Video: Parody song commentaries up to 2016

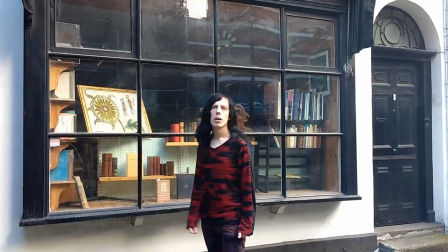And yeah, behind the camera, there's Alice from the other video and Monica. And I just did this one without a backing track because it's just one line.
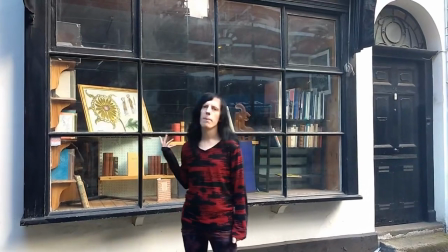Bit of a continuity error because I am wearing different trousers in the London bit.
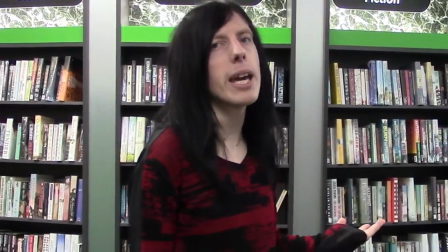You can tell how recently I've encountered a mirror by how much my hairline is covered up.
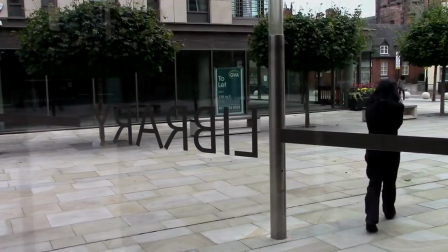Obviously, I faked the evening and morning thing in post. I think it's evident enough what I meant to do that you can forgive it a bit.
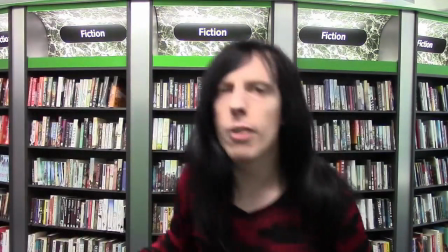That very last take, I'm trying to do a Donald Glover thing, you know, the video Freaks and Geeks,
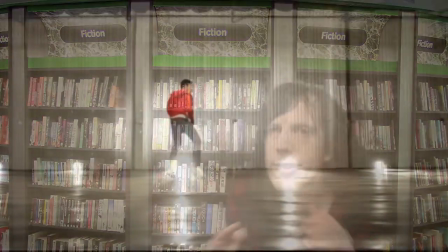because I noticed the 3 fiction things behind me kind of resembled his 3 like warehouse doors.
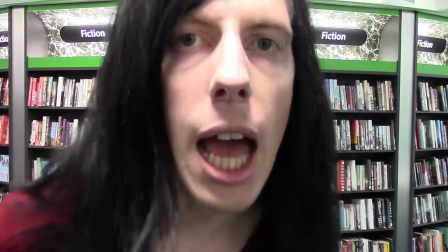I was maybe a bit too self-conscious, and there's not really any point to that reference.
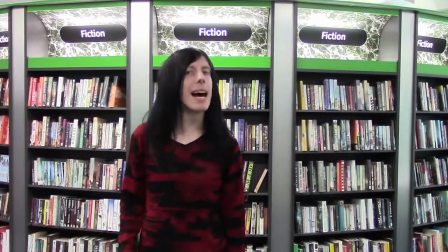Still, that might be the most accomplished parody song because I actually had someone behind the camera, so thanks again to them. in different takes,
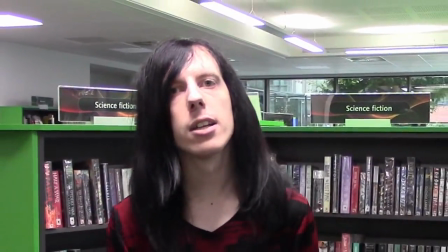I'm sure I would like initially have more inhibitions, and then later just be more tired and more like stumbling over what used to be easy.
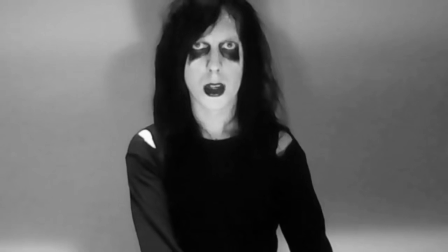So it's finding that sweet spot. Black Friday is one I kept in the bank for ages.
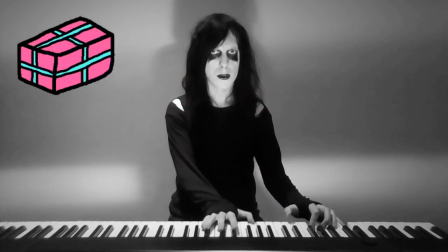I must have come up with this when having the actual retail experience of working a UK Black Friday,
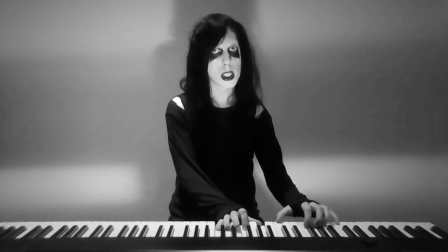which is now a thing, which was November 2014. I wrote and recorded the song, but then it was too late for that Black Friday.
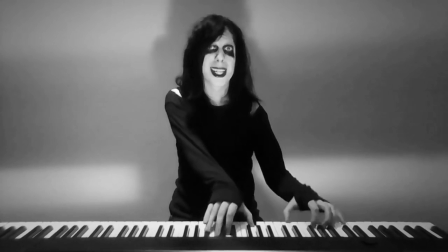I thought I'd get around to it for the next one. I think the audio was public for ages, but I wasn't even ready for the video in November
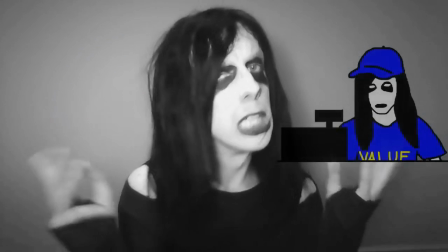2015 until I came up with this noirish thing with some incompetent scribbles and published it in
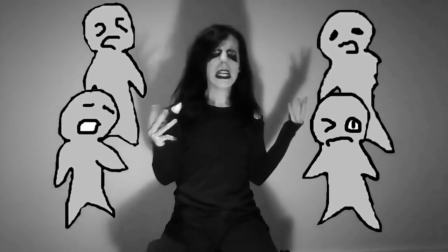2016. I wasted a lot of that time hoping I could borrow a shop and extras to act out the video.
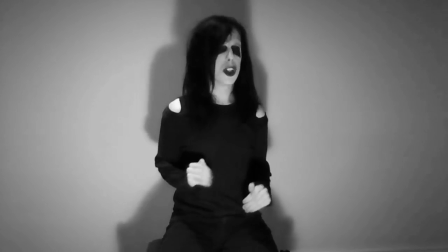No, I'm not that big a deal. I think the noir effect actually complements the webcam quality.
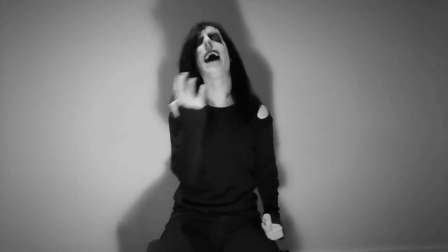That's rare of me to just sincerely use a cliche. I've not actually subverted anything there.
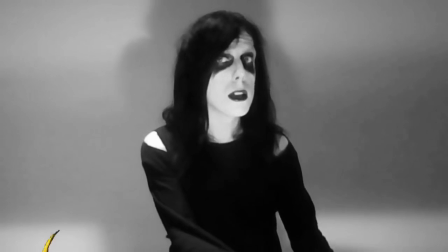I'm just saying the only bird catches the worm. It is a principle of Black Friday.
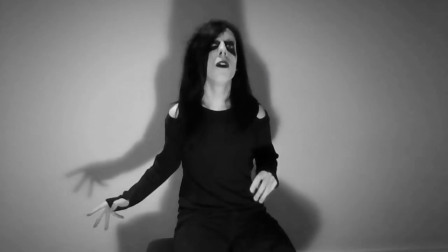Portraying myself as a cop is a risky move, but it's just me not being bothered to draw a different face.
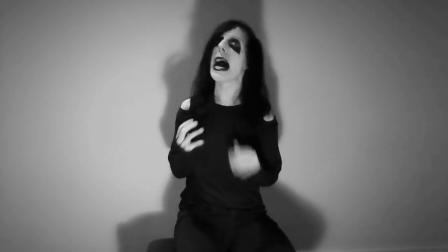It's bold of me to joke about Atrophy Wife being a dead project in 2016 when it's still a not yet resolved project.
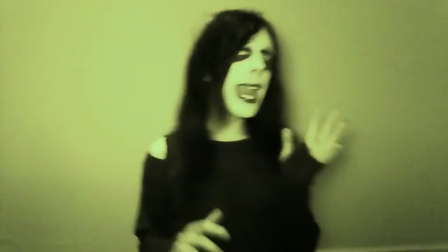I do intend to get back to that. Again, this song just explains what the thing is in a way that I'm hoping
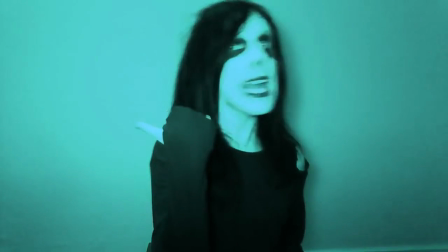is amusing and that kind of matches well to the original lyrics in sound form.